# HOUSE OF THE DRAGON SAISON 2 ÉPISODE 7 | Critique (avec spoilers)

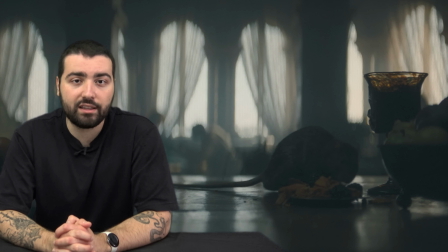491s
On voit un peu sa chambre qui est de plus en plus sale avec des rats et tout, et le royaume qui est de plus en plus sale.
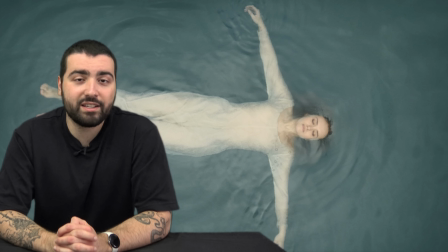495s
Mais est-ce que c'est une intrigue intéressante, elle qui retourne en forêt, qui va se baigner, qui contemple un peu sa vie et si elle doit la continuer ? Je ne sais pas trop, elle fait un petit peu tâche dans cet épisode-là et je pense vraiment que c'est le genre de personnage qui va prendre trop de place à l'écran alors que ce ne sera pas nécessaire par la suite.
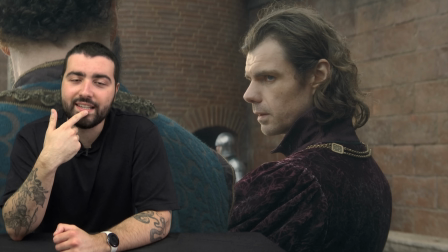509s
Mais on verra bien. Ce qui est intéressant, c'est quand même la dynamique Laris-Egon parce que même si Laris entend certaines choses par rapport à des murmures de dragons,
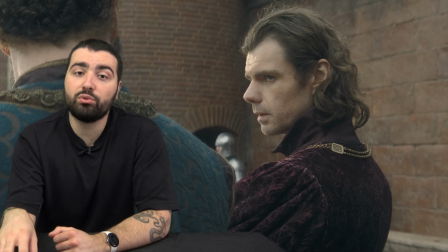516s
des choses comme ça, il a envie de garder cette information pour lui et surtout pour la nourrir à Egon et pour que Aemon perde.
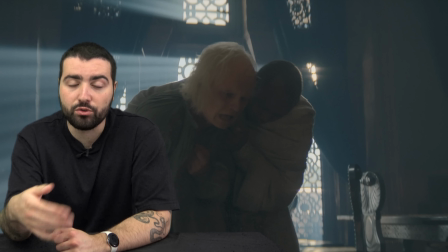522s
Il est clairement contre Eamon, c'est pour ça qu'il motive Aegon à marcher le plus possible L'acteur fait un bon travail et je trouve le maquage réussi Mais Larisse,
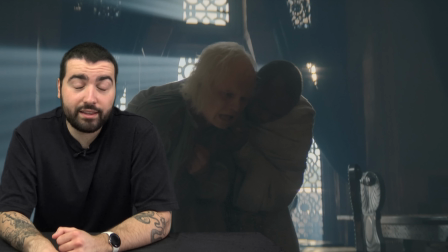528s
il est en train de pousser le plus possible vers le rétablissement de Aegon en tant que régent Parce qu'il, de l'une, il déteste Eamon Et il a envie de saisir une opportunité, disons professionnelle, pour devenir la main C'est pour ça qu'il pousse le plus possible vers son rétablissement Mais forcément,
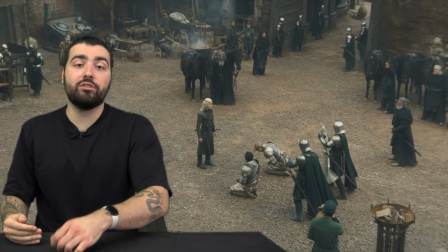540s
ça risque de causer beaucoup de problèmes et de diviser encore plus la famille Parce que là, Eamon, même s'il essaie d'être le régent qui punit les gens, qui essaie de faire les choses juste,
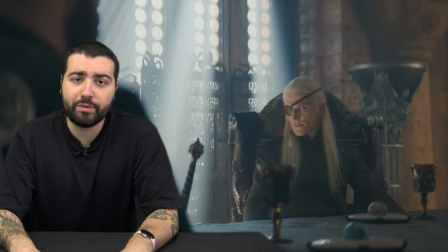547s
entre guillemets On évoque ici le cas d'Earon, qu'on n'a pas encore vu et je crois qu'il n'y a toujours pas de casting pour lui. C'est pas un épisode où il est très présent parce que c'est pas son épisode à lui.
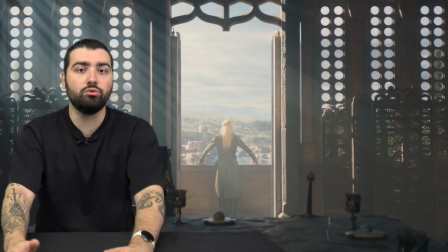554s
Je pensais d'ailleurs qu'il allait avoir une révolte dehors, mais c'est pas ça. Il voit un dragon, un nouveau dragon. Il est assez étonné, il va rechercher Vegard qui semble un petit peu loin.
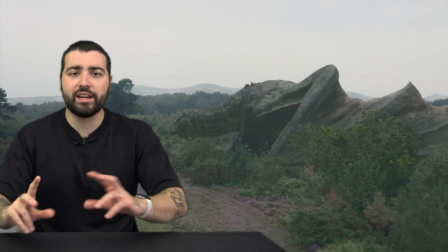561s
Je sais pas à quel point Vegard est loin, mais la géographie de cet épisode-là est un petit peu bizarre. Passer la ville à la forêt comme ça assez rapidement.
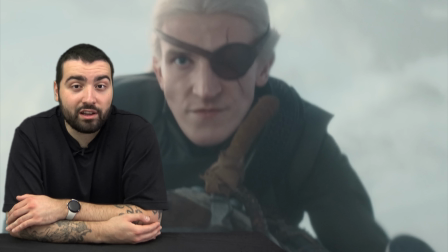566s
Mais ce qui est important, c'est surtout que Vegard est pour la première fois dans une situation assez dangereuse.
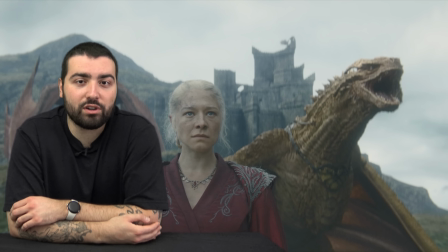571s
Il ne peut pas faire face à trois dragons, voire plusieurs, d'où ce plan de fin magnifique,
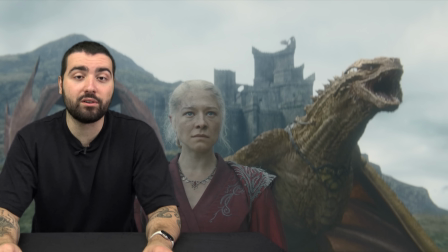577s
ici le nombre de dragons des verts n'est plus suffisant d'ailleurs j'avais un petit doute à la fin que l'un des mecs soit
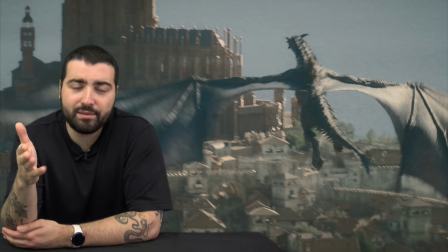582s
revenu ici pour rejoindre aegon et aemond mais visiblement c'est pas le cas mais c'est bien qu'ils jouent ce côté un peu de stress et tension et ça montre encore une fois à quel point dragon stone et king's landing sont proches toute cette saison là elle parle des dragons le fait d'en
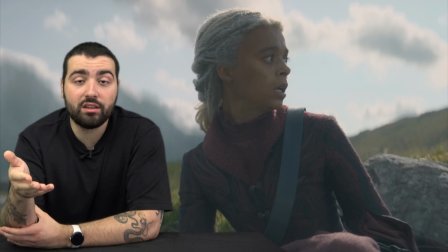593s
avoir d'en perdre d'où le fait que reina sûrement dans le prochain épisode va trouver le dragon qui tue les moutons et les manges pour ensuite le dompter c'est dans cette direction que va cet épisode là en tout cas et je pense dans le prochain épisode on a droit à ça et en plus ça va lui donner de l'importance.
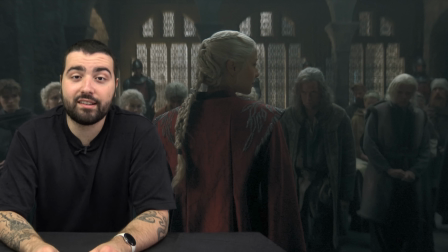605s
Parce que tous ces besoins-là tournent autour de ça. On a une Rhaenyra qui est stressée, qui est prête à sacrifier des inconnus, des bâtards pour peut-être dompter un ou deux dragons.
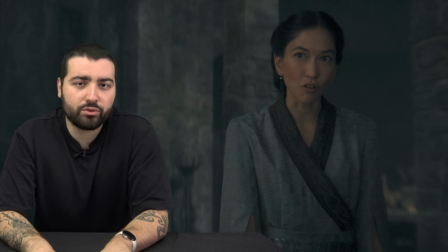613s
Et on n'a pas encore parlé de la relation amoureuse avec Mizaria, mais je pense que ça reviendra plus tard. Je pense que c'est juste un moment un peu intime, perdu dans la confusion, dans la solitude. Et je pense pas qu'une vraie relation va se développer ici. C'est ce que j'avais dit la semaine dernière. Je pense que c'est juste un moment unique, même si clairement, là, elles se font confiance.
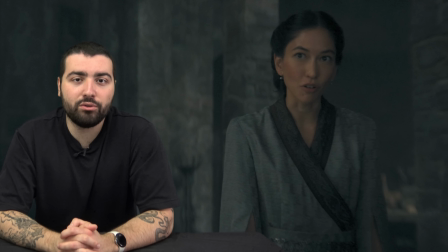628s
Elle remet en question beaucoup l'honneur des bâtards, à quel point les familles sont habituées à avoir de l'honneur, mais on lui rappelle rapidement que de l'autre côté de la baie, il n'y a pas vraiment d'honneur,
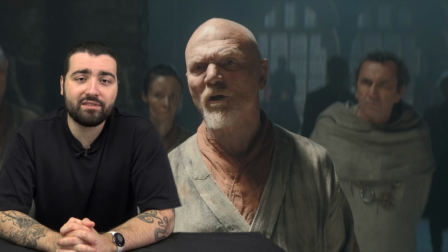635s
sa famille l'a trahi. Sans même reparler du côté blasphématoire de la chose, de mettre des bâtards sur des dragons.
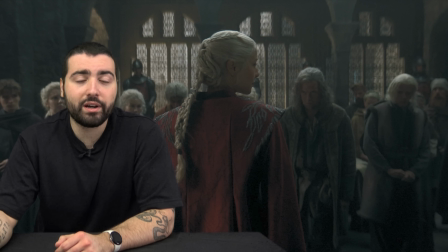640s
Elle fait un bon speech face à ces gens qui sont prêts à se sacrifier, et ça crée une vraie tension,
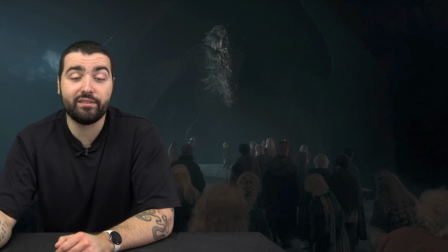645s
parce que t'as vu dans le précédent épisode comment ça se passe, et là tu sais vraiment pas comment ça va se passer quand toutes ces personnes se retrouvent ici.
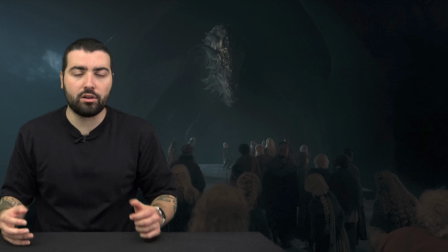649s
T'as une grosse anticipation, t'as un gros stress, je trouve. L'arrivée de Vermithor est épique, il arrive lentement, il fait du bruit, on dirait un moteur,
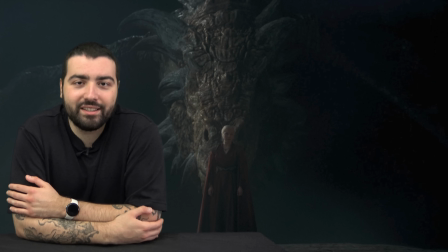657s
c'est assez fou on dirait un avion vraiment un peu plus organique évidemment mais la prestance est dingue et cette séquence
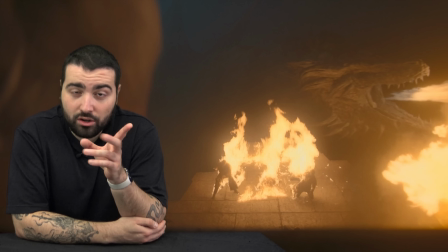663s
majestueuse devient une séquence horrifique disons le vermiteur cause un massacre il n'a pas ressenti que soit du coup il commence à
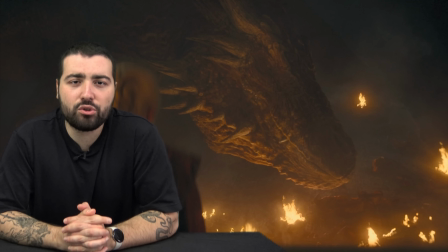669s
attaquer massacrer je me demande à quel point il a fait exprès de tuer certaines personnes ou pas parce que pour moi vu la séquence il enflammait tout le monde si les
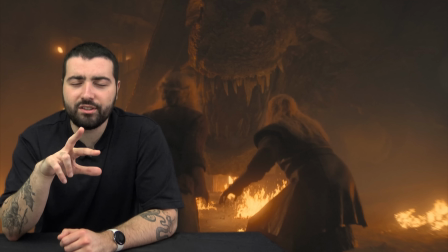675s
gens se faisaient prendre il se faisait prendre et puis basta mais j'ai l'impression que dans la mise en scène ils ont quand même essayé de montrer que vermiteur
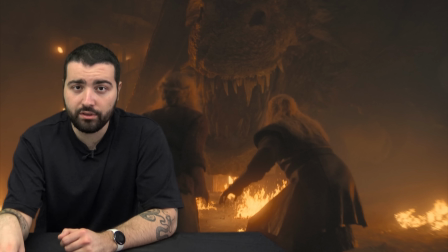680s
ne veut pas tuer l'homme qui arrive à le dresser à la fin volontairement je sais pas à quel point c'est fait
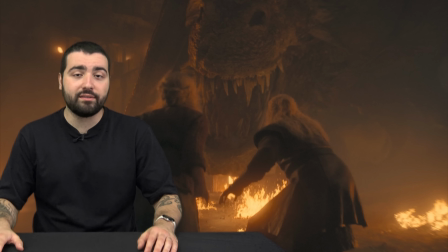685s
mais la séquence est géniale parce qu'on on arrive sous cette plateforme à Dragonstone, et ça devient horrifique, parce que là, on est au sol, avec le dragon qui mange les gens, qui les crame,
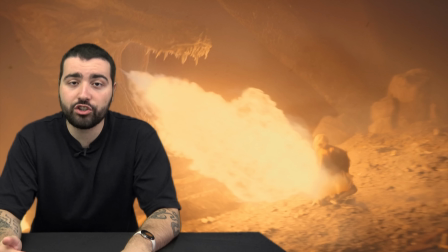693s
on voit quasiment rien, c'est stressant, les gens essaient de se cacher, et justement, le courage d'un homme qui était prêt à se sacrifier pour sauver une femme, un timide, un petit peu vermiteur,
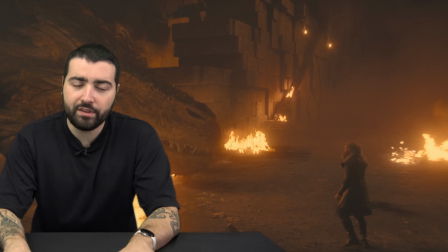701s
je sais pas si c'est le terme le plus approprié, mais il reconnaît quelque chose en lui, et c'est là qu'il accepte de se faire dresser, ce que je trouve être une scène assez géniale,
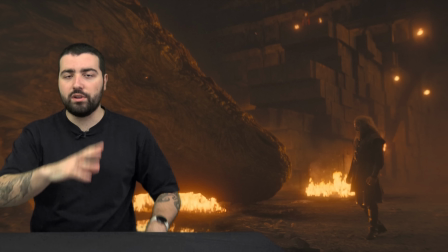707s
magnifique, avec Rhaenyra qui voit au loin, la composition est superbe, l'éclairage est génial, la mise en scène est folle, on est presque sur un mini-plan séquence entre
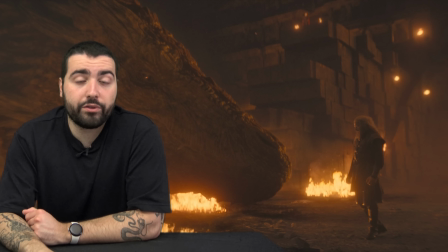716s
qui se crée entre le dresseur et le dragon c'est super je trouve que tel souffle coupé la séquence est magnifique et ça crée
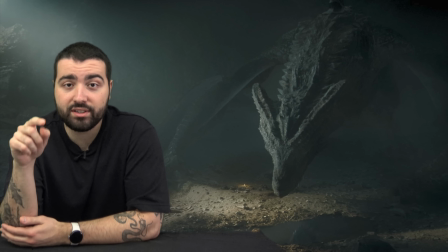720s
une séquence que je trouve horrifique vraiment réussi c'est pour ça que lorsque tu continues avec l'autre personnage qui se perd de plus en plus dans
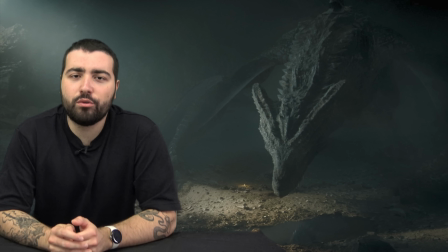726s
cette grotte et qui écrase j'imagine un oeuf de dragon je me demande encore une fois à quel point les dragons un instinct pour se faire
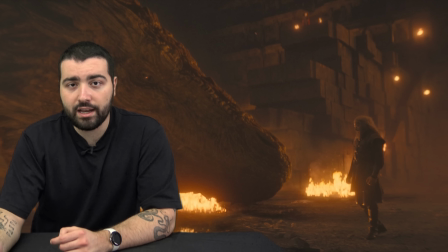732s
dresser ou pas est ce que d'un côté c'est le courage d'un homme évidemment mélangé à son sang qui fait qu'il a été accepté en tant que dresseur et pareil est ce que là c'est le sang d'un homme plus le fait d'avoir marché sur un oeuf de